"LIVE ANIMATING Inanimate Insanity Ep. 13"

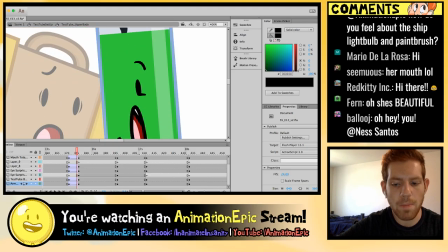1496s
Okay, so I like to do it bit by bit. I think that's the easiest way.
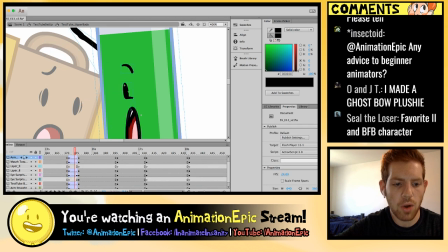1505s
So right around here, this frame is probably where I would see the other eye start to show up. So I'm going to put that in here. I'm going to
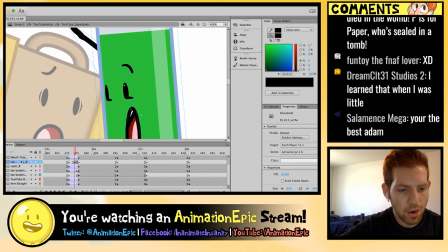1524s
put that in there. I'm also going to take the eyebrow and put it in. Oh, wait, no, I don't need it because it's just this one. Okay. LOL. Look at that. There we go. Stretch it a little bit. This part I'm just going to do frame by frame.
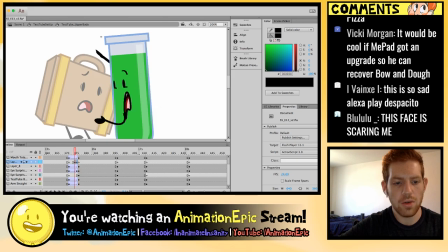1547s
There we go. So that's kind of a good way to cheat it.
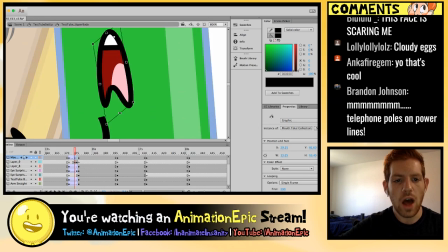1552s
Also, I want to give a huge shout out to Taylor for helping me out with getting me some awesome questions from you guys.
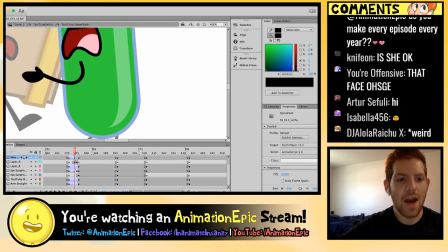1559s
You guys don't see how insanely passionate he is about the show,
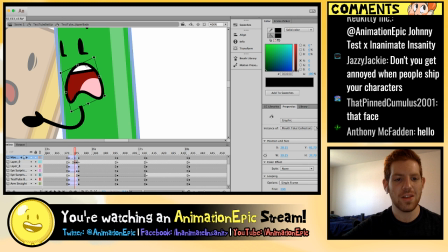1565s
and he doesn't express it as much maybe as certain other people, but he is like unbelievably passionate, not only about the show but about all of you guys. He really does care. So shout out to Taylor for just being a bro.
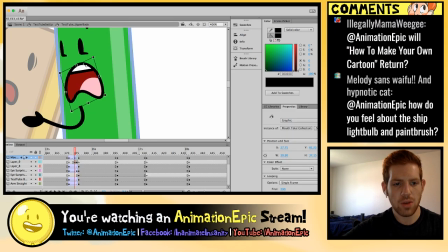1580s
Okay, I'm actually going to move this over. Ugh, that looks so bad.
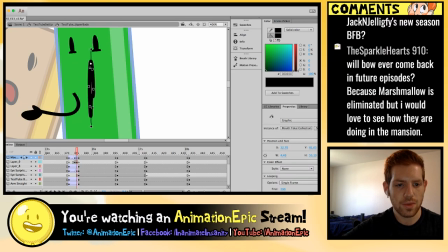1587s
All right, we have to adjust that.
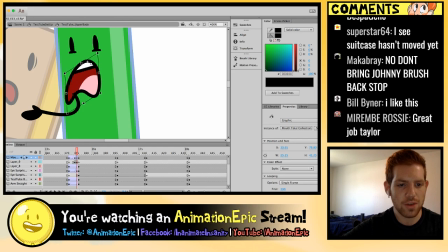1595s
This is just, wow, that took some massaging right there.
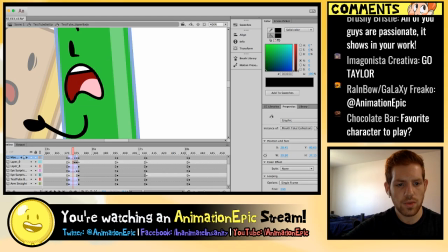1608s
There we go. And obviously the arm doesn't,
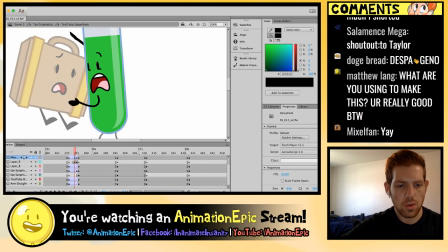1615s
so I'm going to have it do this. And this is going to be the frame where I start to switch over things.
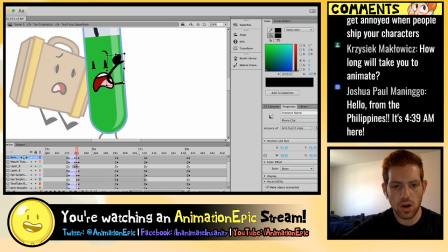1635s
I'm actually going to change this arm to this one.
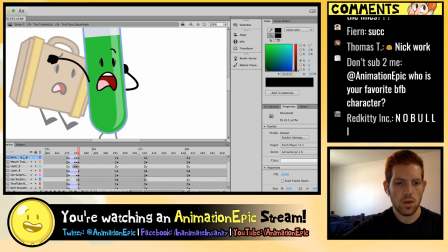1647s
Gonna do a smear frame right there. So I need the hand to go from here to here, so
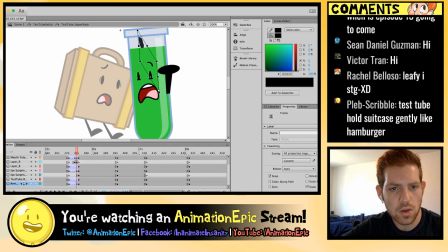1658s
I need to get the arm to not look like that, because that looks absolutely disgusting.
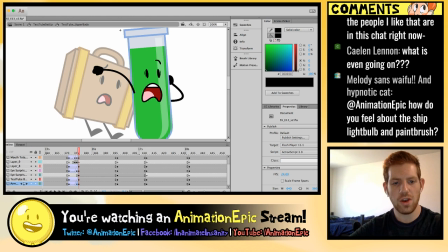1665s
Okay, so it needs to be there.
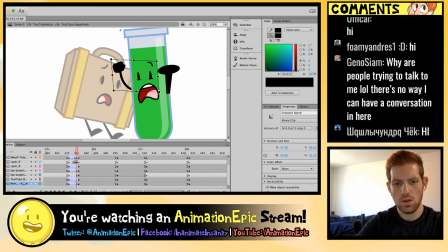Okay.
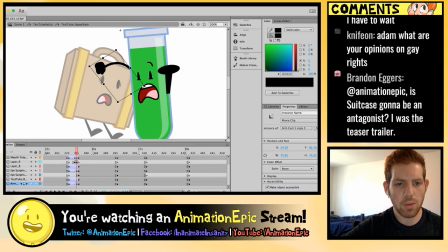1680s
Okay, that doesn't look perfect, but it looks decent. Okay.
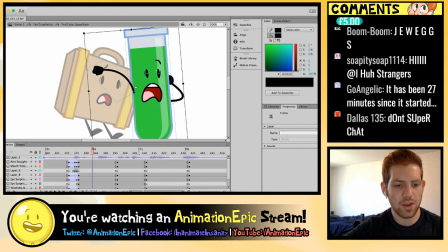1694s
All right, so now to smooth this out a bit, I'm going to add some basically backlash here.
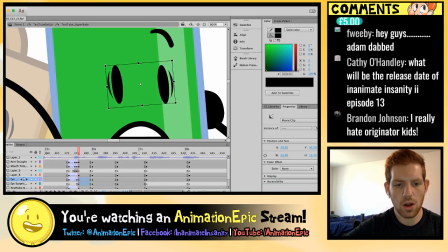1702s
I'm going to make the eyes a little bit bigger. Going to move the eyebrow up here.
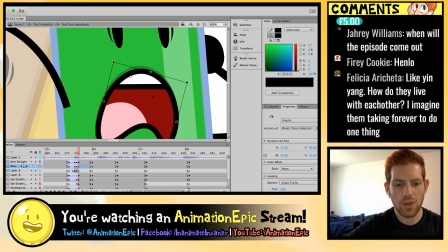1709s
Move the mouth down a bit.
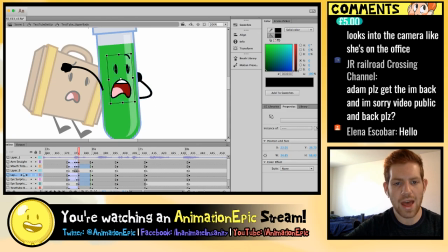1712s
I'm also going to move the whole face up just a tad so that it'll settle down like that. I'm also going to compress the arm just ever so slightly,
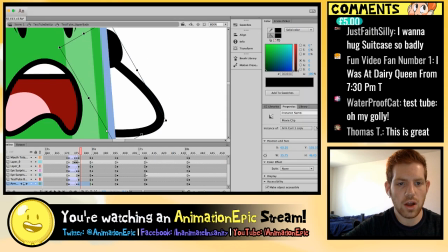1727s
just to give it kind of like a bit of a springy feeling from here to here.
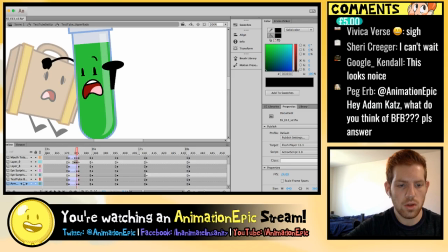1733s
And I'm also going to give this some backlash as well.